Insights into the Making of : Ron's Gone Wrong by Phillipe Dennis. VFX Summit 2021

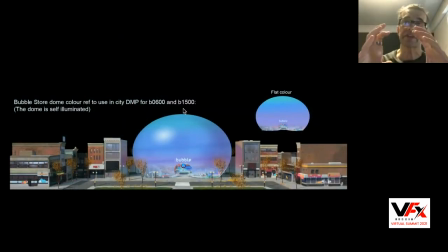(28:11)
They wanted the entrance to be more monumental, meaning more in the center. The bubble need to be a little bigger. But, you know, those questions help us really change the design without spending too, too much time and being fully in production and be like, no, that's not what we want to do.
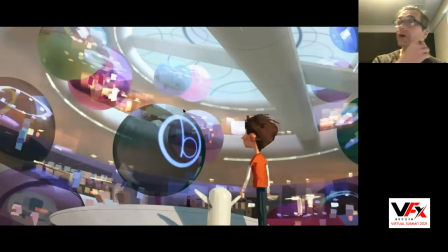(28:28)
So we could also, we had also this early painting that was done that everybody loved, except for the fact, so the love in terms of the architectural structure, what they didn't like about it was a little more, a little too for adults, an adult store,
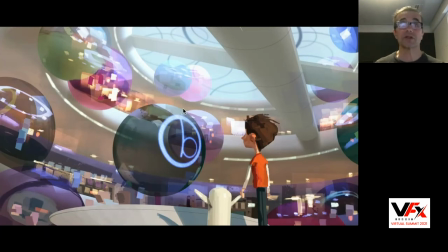(28:48)
and they wanted to make it more fun for kids, because the bubble store is where you see bots, and bots more, you know, I'm sure the adults would have loved to have one, but for the story, it was more for the kids. So it needed to be a little more playful, a little more fun.
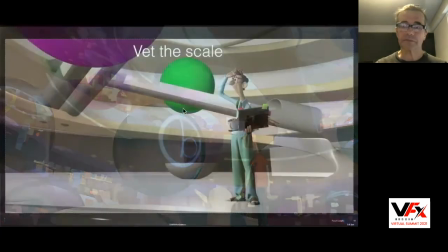(29:01)
But the architecture was great, so we focused on that and then we started to look at, you know, like the scale,
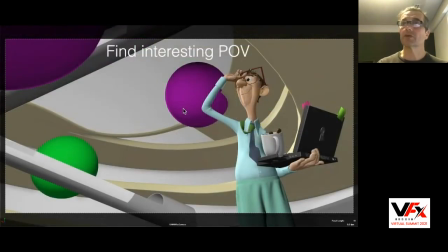(29:09)
you know, find interesting POV, you know, point of view, just to see where it was.
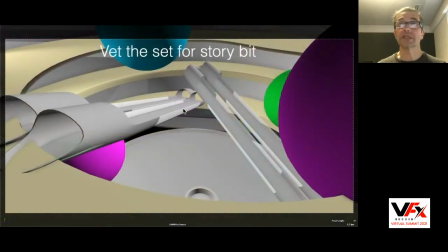(29:14)
We had also story beat in the moment, we need to see the elevator, there was a moment. So we had to put those escalators, sorry not elevator, a elevator in the set. Now if you think about that you know the architecture is more like the Guggenheim Museum in New York and you don't need
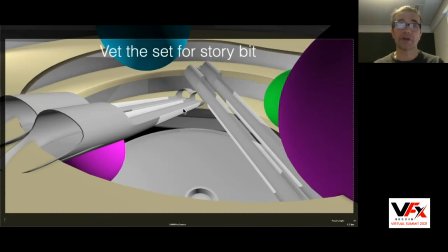(29:32)
a escalator you may need an elevator in the back to go up top but not but we needed those elements so we started to play okay how are we going to put this and simply started to shape those escalator put them see they were going from the third floor to the first and and so on to actually achieve that and we managed to do it but just by rotating things,
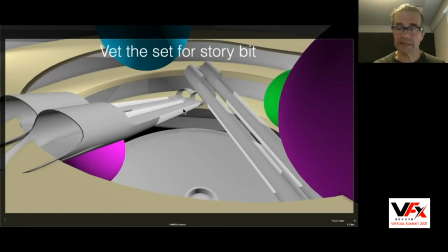(29:51)
trying to find very simple answers.
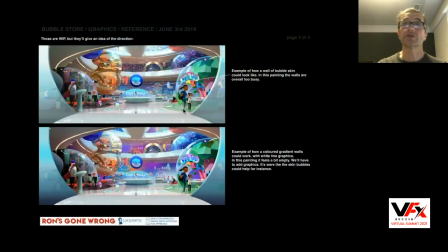(29:53)
At the same time, Aurelien, the production designer, was designing, and that's where he made it more fun. So he went back, he did those dioramas, or you have different themes in those dioramas, like the race car, the dungeon and dragon kind of world,
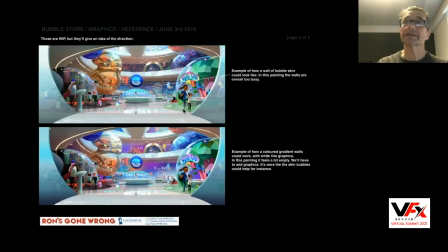(30:11)
and things for younger kids, and started to come up with design. So he did two, he did one. there was some, you know, critics or notes met, it was too busy, so he did another one or he simplified. If you read the notes here, he said, he's like, oh, you know, it's probably one too simplified.
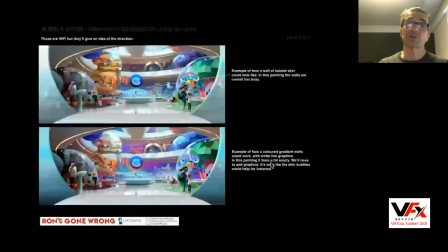(30:29)
Well, actually, when we started to put things together, we realized that it was still too busy, it was hard to look, so we, you know, we, early on, we put texture on it, and again, Again, trying to answer big questions, we realized that actually we needed to simplify. I'll show you something.
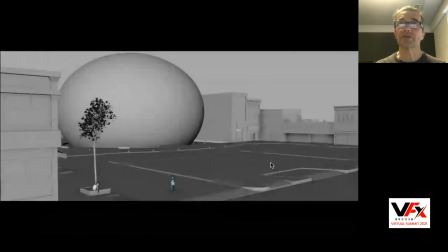(30:47)
So that's the model, the final model we got in there.
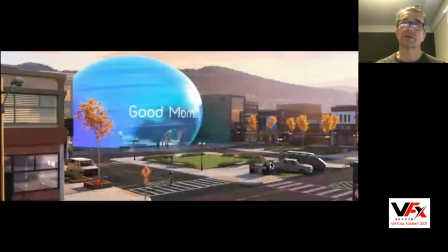(30:52)
That's a shot. And that's where I ended up. So from the outside, we made it translucent and opaque. You still feel there is an inside. And then we made it more transparent on the outside.
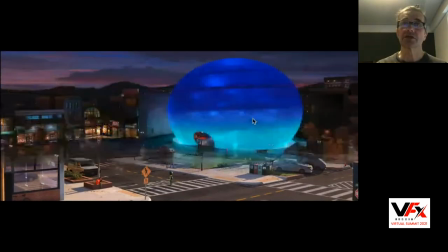(31:02)
So we had actually connection with the city. That's a different point of view. It's after the store closed.
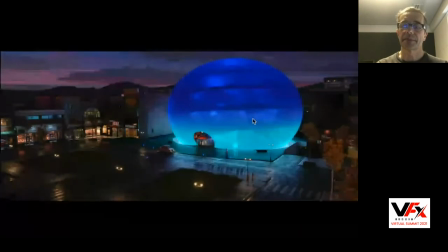(31:09)
That's the moment to actually the store closed. And there from the inside, that's, you know, the set,
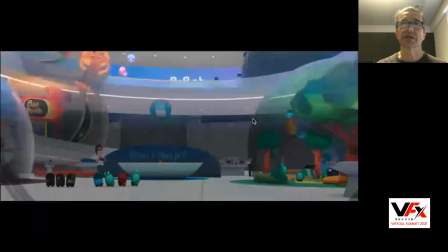(31:16)
that's the first time Barney passed by and he's so mesmerized because he looks at it and it's all beautiful and shiny and, you know,
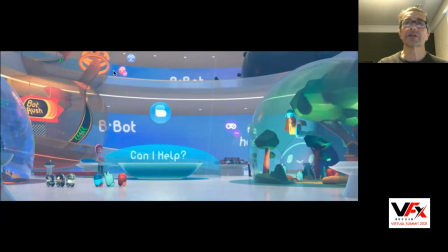(31:25)
it's a string. He wants to, he doesn't have a butt, he wants to butt. And, and as you can tell, the, the world's got much more simple, much bigger, broader gradient. The structure here, we kept it wide because we need, we need to breathe as you, you need to let your, your eyes breathe. it was too busy, too complicated.
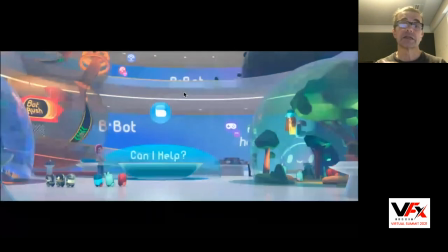(31:42)
It's a lot of action on all those sequences, so we need to make sure we could see it.
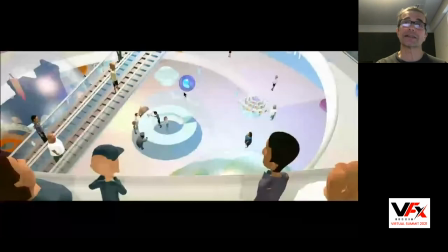(31:48)
That's the shot I was telling you about with the escalator,
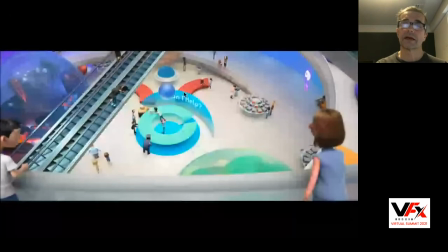(31:53)
and that's where it is, and there is more on the escalator.
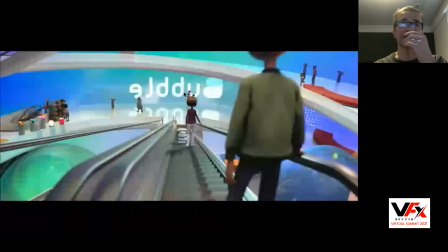(31:59)
It's a big action scene in there, but it, you know, also then it made sense because we actually looked at it, looked at the model early on, and started to put together and started to shoot and be like, okay, it's going to work. It was a very complex set to design. Very complex set to surface because all those walls are animated.